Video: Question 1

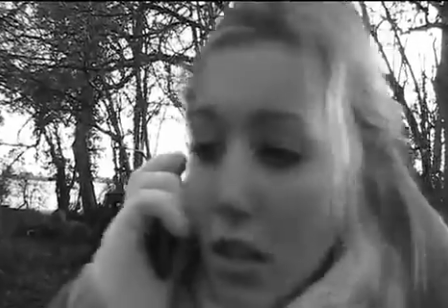242s
I feel the idea of conforming to the typical character roles is important,
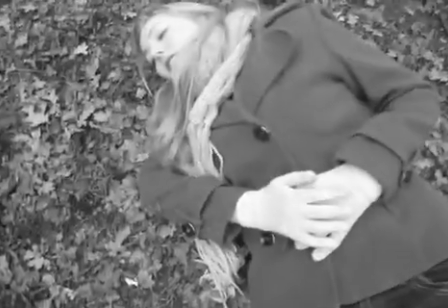251s
as this is what also creates a horror genre.
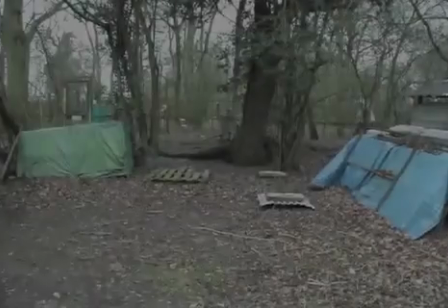257s
I also feel keeping the character
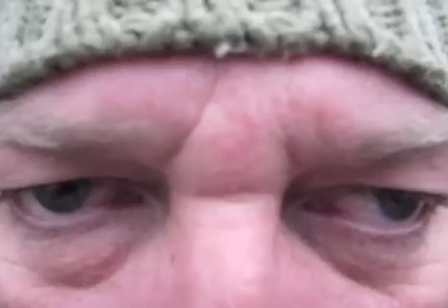261s
roles similar is very important, because you don't want to subvert the characters too much, as you want your typical protagonist and antagonist.
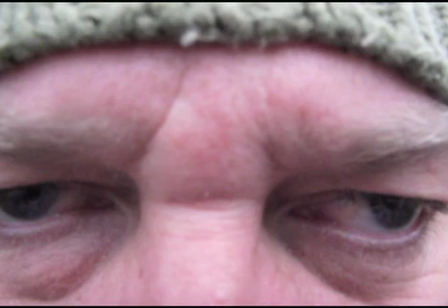269s
As the audience, this is what the audience expect to see in an opening sequence, and you don't want to completely change this idea.
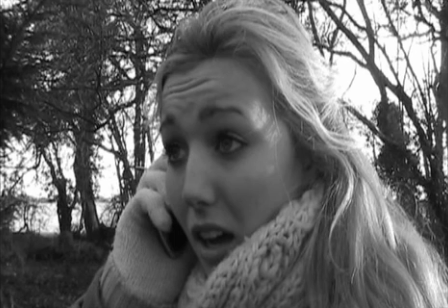277s
However, you could subvert the characters slightly, I suppose, but I would say keeping them the same as other films is conventional, as the audience know what to expect and they can also relate to these characters as they've seen them in other horror films.
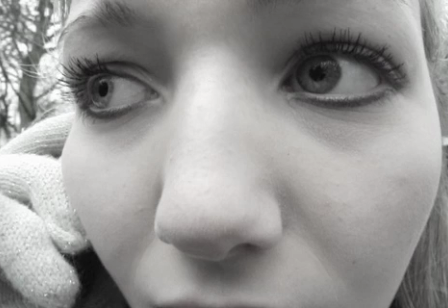293s
I feel my portrayal of the characters in my opening sequence is one of my stronger areas. This is because you have the vulnerability of the girl and the dangerous aspects. These are completely conflicting characters, and the audience relate to this because they enjoy the idea of the unknown and what's going to happen next. Camera work is emphasised through the use of the quick close-up shots.
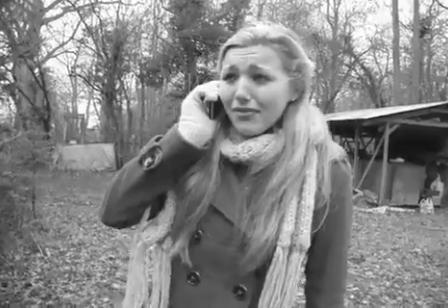318s
This helps build tension and suspense in the opening sequence, helps the audience
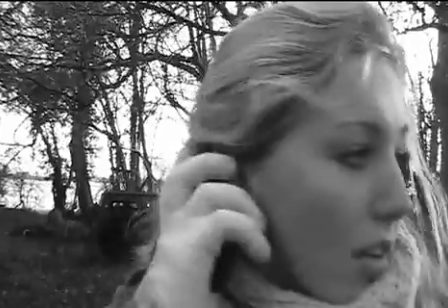324s
understand the narrative further and helps them get more involved.
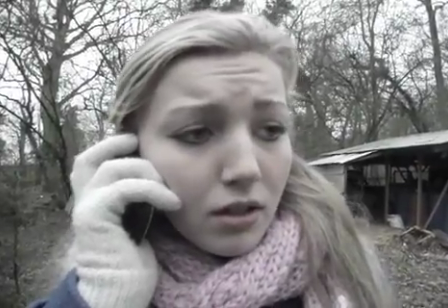328s
So the use of the close-up shots helps the audience sympathise with the protagonist.